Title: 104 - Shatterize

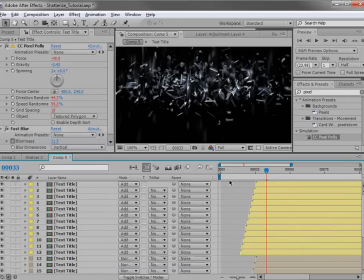(12:10)
I think I may even change the transfer mode to add, and that'll just make it a little brighter. I might even take the other layers and also set those to add so that the animation is nice and bright as it breaks off.
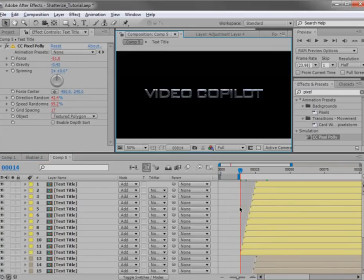(12:24)
All right, we'll go ahead and preview it. Looking pretty good. Let's go and add some glow. So I'm going to create a new adjustment layer, and we'll also create a background solid that's black.
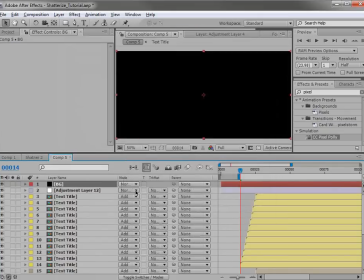(12:40)
So background, OK, and we'll move that to the bottom. Now we'll take this top layer and we'll choose Effect, Stylize, Glow.
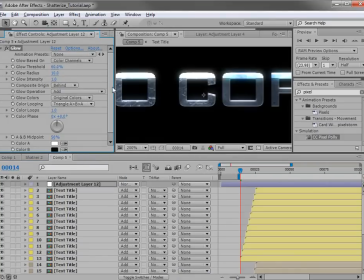(12:52)
Now this is going to help hide that sharp line that we're seeing from where the layers break from one to the other. Now I'm going to go ahead, set the glow to be vertical, and we'll also set it to be AB colors instead of original colors, and we can set those here.
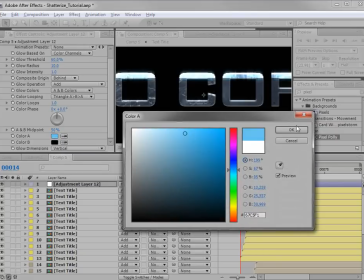(13:09)
So we'll do like a blue and a dark blue,
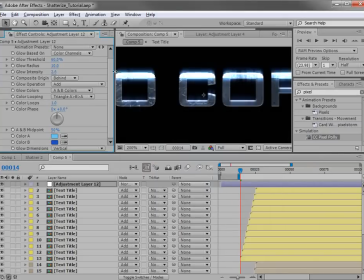(13:17)
and we'll turn up the intensity, and maybe the radius, we'll bring that down to somewhat of a short value, just enough to kind of blend the animation.
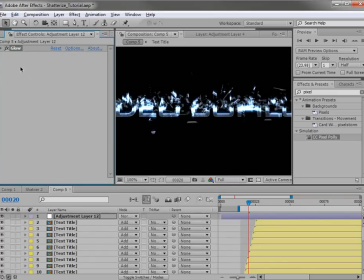(13:26)
So that looks pretty good. I'm also going to take the glow and duplicate it, Control D, and just change the settings a bit. So we'll turn the radius up this time and just make it look, a little bit more interesting. I may want to keyframe this one on.
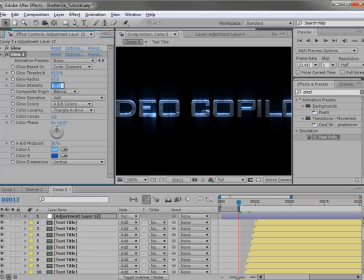(13:42)
So we'll go ahead, set the intensity down to maybe 1, set a keyframe, and then move forward to the animation after it's done going through, and then set it up to maybe about 4.
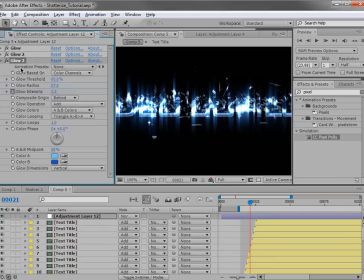(13:58)
Pretty good. And what the heck, we'll duplicate it again. This time we won't animate it.
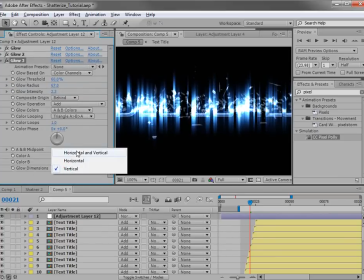(14:04)
And instead of vertical, we'll set it to horizontal, so it's just a regular glow.
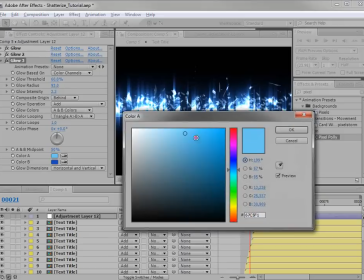(14:08)
We'll make it nice and big, maybe even darker blue.
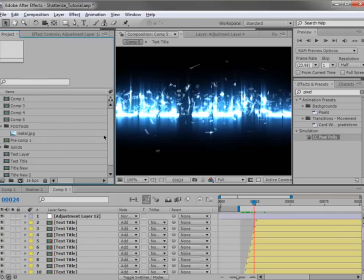(14:18)
All right, so that's looking pretty good. Let's take our entire title, so comp 5, and drop it into a new comp.
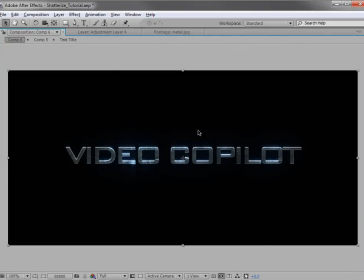(14:27)
And I'll just show you a few of the things that I did, maybe add some camera shake.
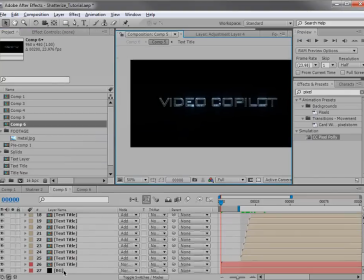(14:31)
By the way, to make the title look a little more 3D, what I did is I took the bottom copy, the red copy, I just duplicated it,
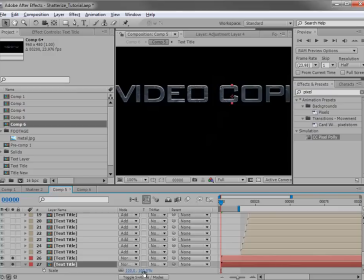(14:40)
and then the first copy just got scaled down a little bit, and then we add some contrast. I mean, just simple little things like that, just to give it a little bit of depth.
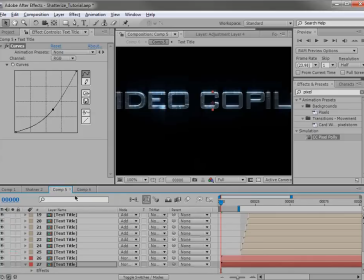(14:56)
Yeah, so we'll go back here. So we'll unsolo those. And now I want to go ahead and add some camera shake.
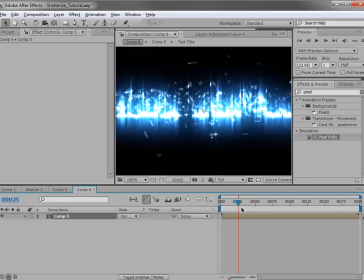(15:04)
Now I have a preset called After Shake where you can get on the website, but I'll just show you a quick way.
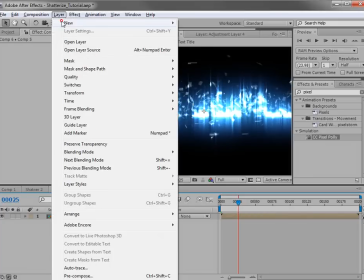(15:09)
I like to do it sometimes.
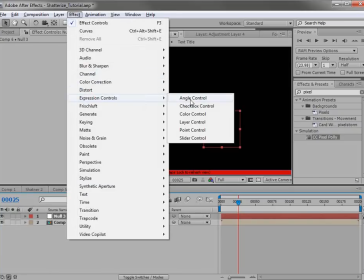(15:11)
I just create a null object, add a slider control, and this is going to be the shake.
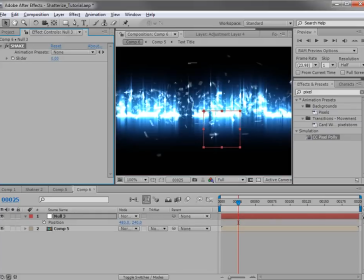(15:20)
Then I'll hit P, bring up the position, alt-click on it, type wiggle,
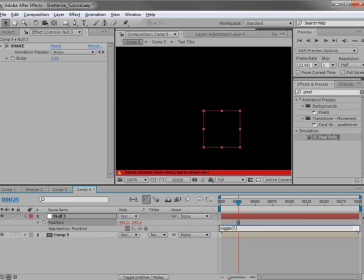(15:27)
parentheses 7 or 8, comma, and then we pick whip that value. And then end parentheses there, so just like that, click away. And what we're going to do is turn the value up as it starts to break up.
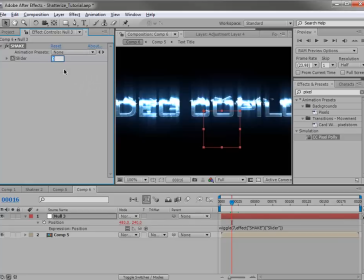(15:43)
So we'll set a keyframe right before, and then maybe we'll set it to 40, and then turn it down to maybe 10.
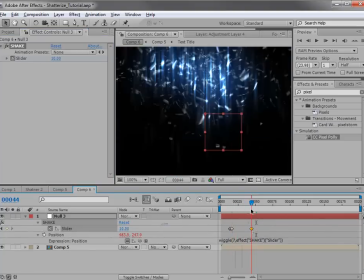(15:54)
So it starts shaking and then kind of goes away. Yeah, that looks good.
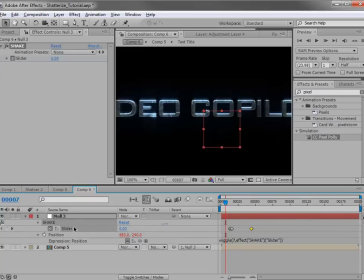(16:00)
So then we'll parent it to that null. And we also want to turn on the motion blur. So we'll click on motion blur also for the comp. So when it begins shaking, it'll have a little bit of motion blur there.